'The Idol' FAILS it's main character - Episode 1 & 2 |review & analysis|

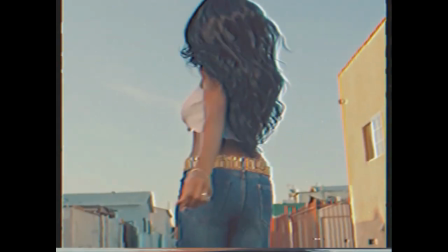0:01 Told the villain like I tried them my damn mind. Tell the villain like I'm rapping a damn lie.
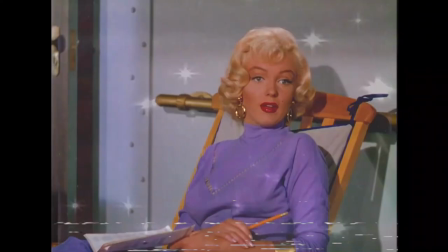0:06 Tell the villain like my life is a damn game. Nigga really wanna die in the night time.
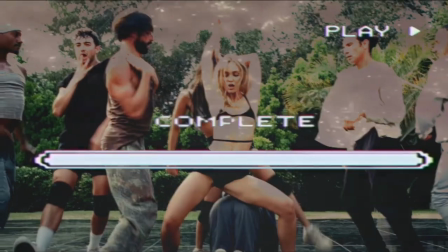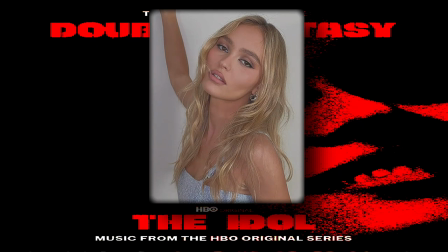0:16 Hey, lol, what's up y'all? So I wanted to review the new HBO show, The Idol. Now I am not going to be like those two-faced veggie fucks, who go, I'm only watching this for Jenny, or, I'm only watching this for Lily Rose Depp, or, The Weeknd, I guess.
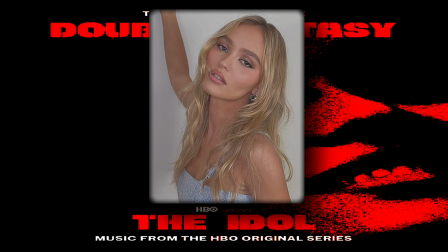0:32 People who do that, to me, are hypocrites. Just say you want to watch the show, and move it a buck, cause if you were truly watching it for whoever, you would not react or review it, you would just watch their scenes on YouTube or Twitter, or you would not watch it period. Reacting, reviewing, or making a funny TikTok is still engaging with the show, like please use your brains.
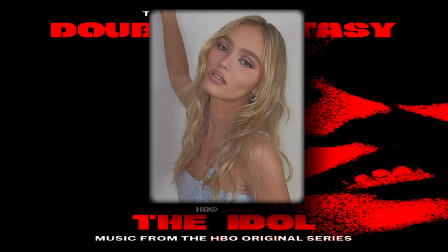0:52 I will be watching The Idol, because the core premise of, a pop star going through it, especially a female pop star, and being exploited by the industry, sounds very intriguing to me. Of course I'm with a lot of y'all, fuck Sam Levinson. But I'm not here for him, I'm here, for hopefully a good watch. Let's begin.
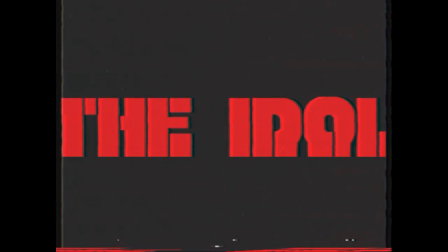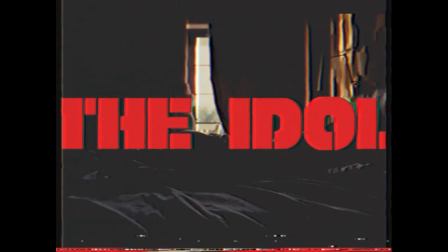1:16 Joss.
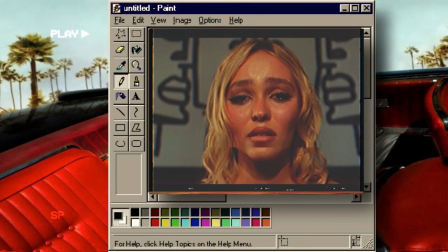We are immediately introduced to our main character, Jocelyn, a pop star preparing for her comeback,
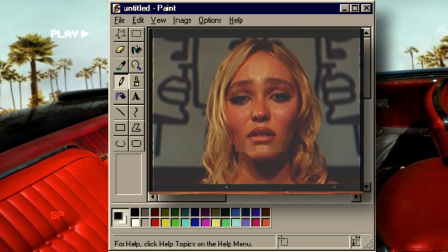1:29 after a one-year hiatus, which was due to a psychotic break caused by the death of her mother. Already in this scene it sets the scene for what we are to expect from Jocelyn. She is a true performer, easily adapting her emotions however she sees fit. In a sense we see her manipulation, which I hope we will see more of as the season progresses.
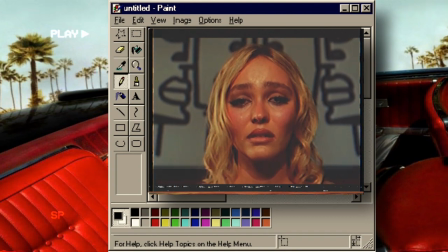1:47 Also that face card is immaculate.
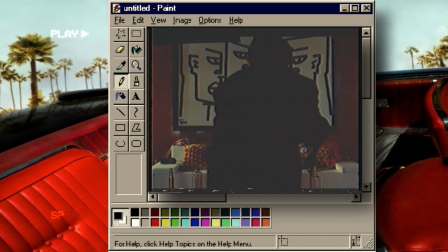This scene is also perfectly directed. The imagery of the painting of the four men looking at her is something I didn't expect from The Idol.
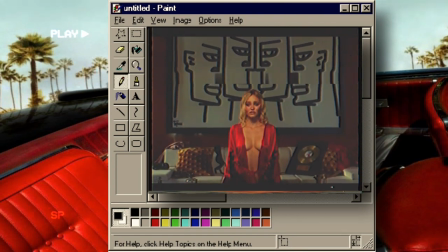2:04 It's very on the nose about the male gaze and the power that men have over the objectification of woman bodies.
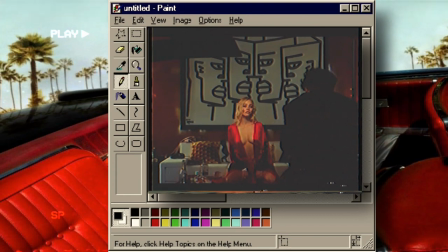2:10 I also loved Lily Rose Depp referencing Marilyn Monroe, photographed by Slim Aarons. The Lure theme song also plays for the first time, and in a sense Joss is luring the audience in.
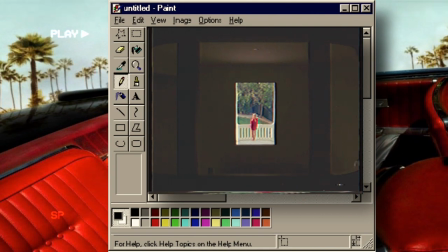But what is the image saying? That she's young.
In this scene we see Joss in this beautiful shot.
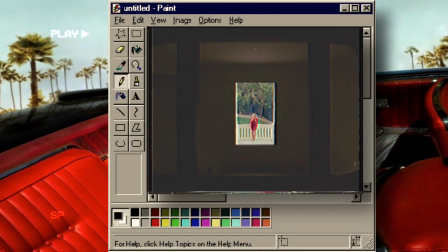2:33 She is a spectacle, only for the viewer's amusement, this sort of painting that people watch, take pictures of, and others use for monetary gain.
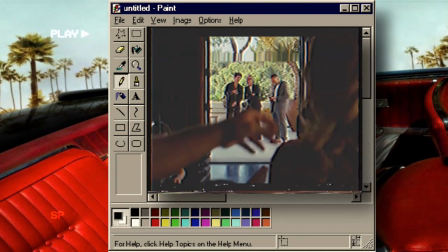2:41 Then of course we get this scene.
The robe, mm-hmm. The hospital wristband, I mean, are we romanticizing mental illness?
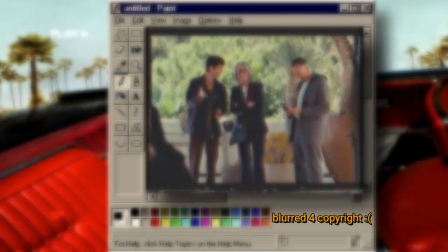2:49 Absolutely. And you're fine with that? Everything that she has been through, she should be wearing a hospital wristband.
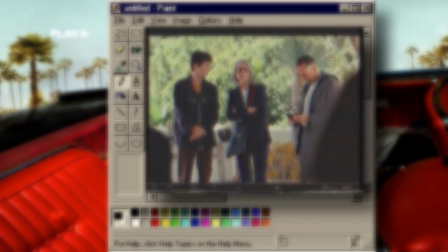2:53 Mental illness is sexy. No, it's not.
Which is exactly what I expected from The Idol.
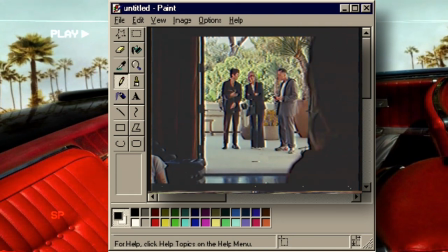2:59 Now dare I say, as disgusting as this is, it is very realistic of the world we live in, and of certain people, and I have to give kudos to Idol for this.
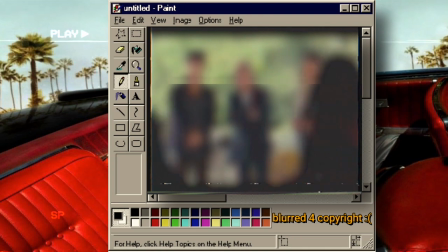3:07 If you live in Sioux City, Iowa, you are never going to meet a girl like Jocelyn.
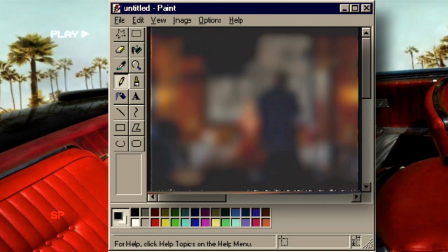3:11 She's not walking down the street, she didn't go to your high school, she doesn't work at the bar or the diner, and she did not marry your best friend.
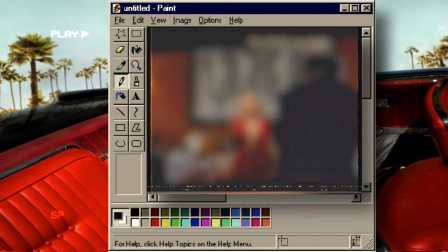3:19 And if on the off chance she did, she is still never ever going to fuck you unless she has some very, very serious mental problems.
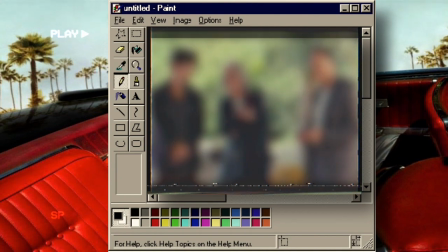3:27 And that right there is why mental illness is sexy.
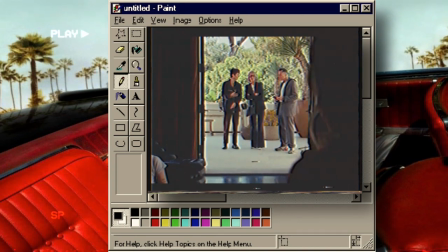3:31 When Nikki, a record label executive, who's worked with Jocelyn for years, says this we are all appalled, but the truth is, this line of thinking is very common, and very realistic of a lot of people. People are heavily flawed and a lot of people take advantage of mental illness for their own benefit.
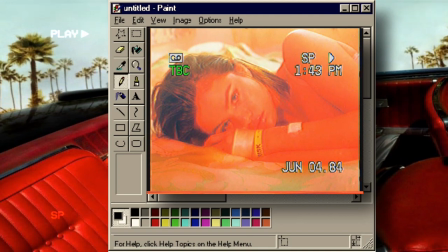3:48 Best example is Selena Gomez, and I only bring up this up because some of her delusional fans seem to think this is a reference to Selena. I promise you, Abel is not thinking of her.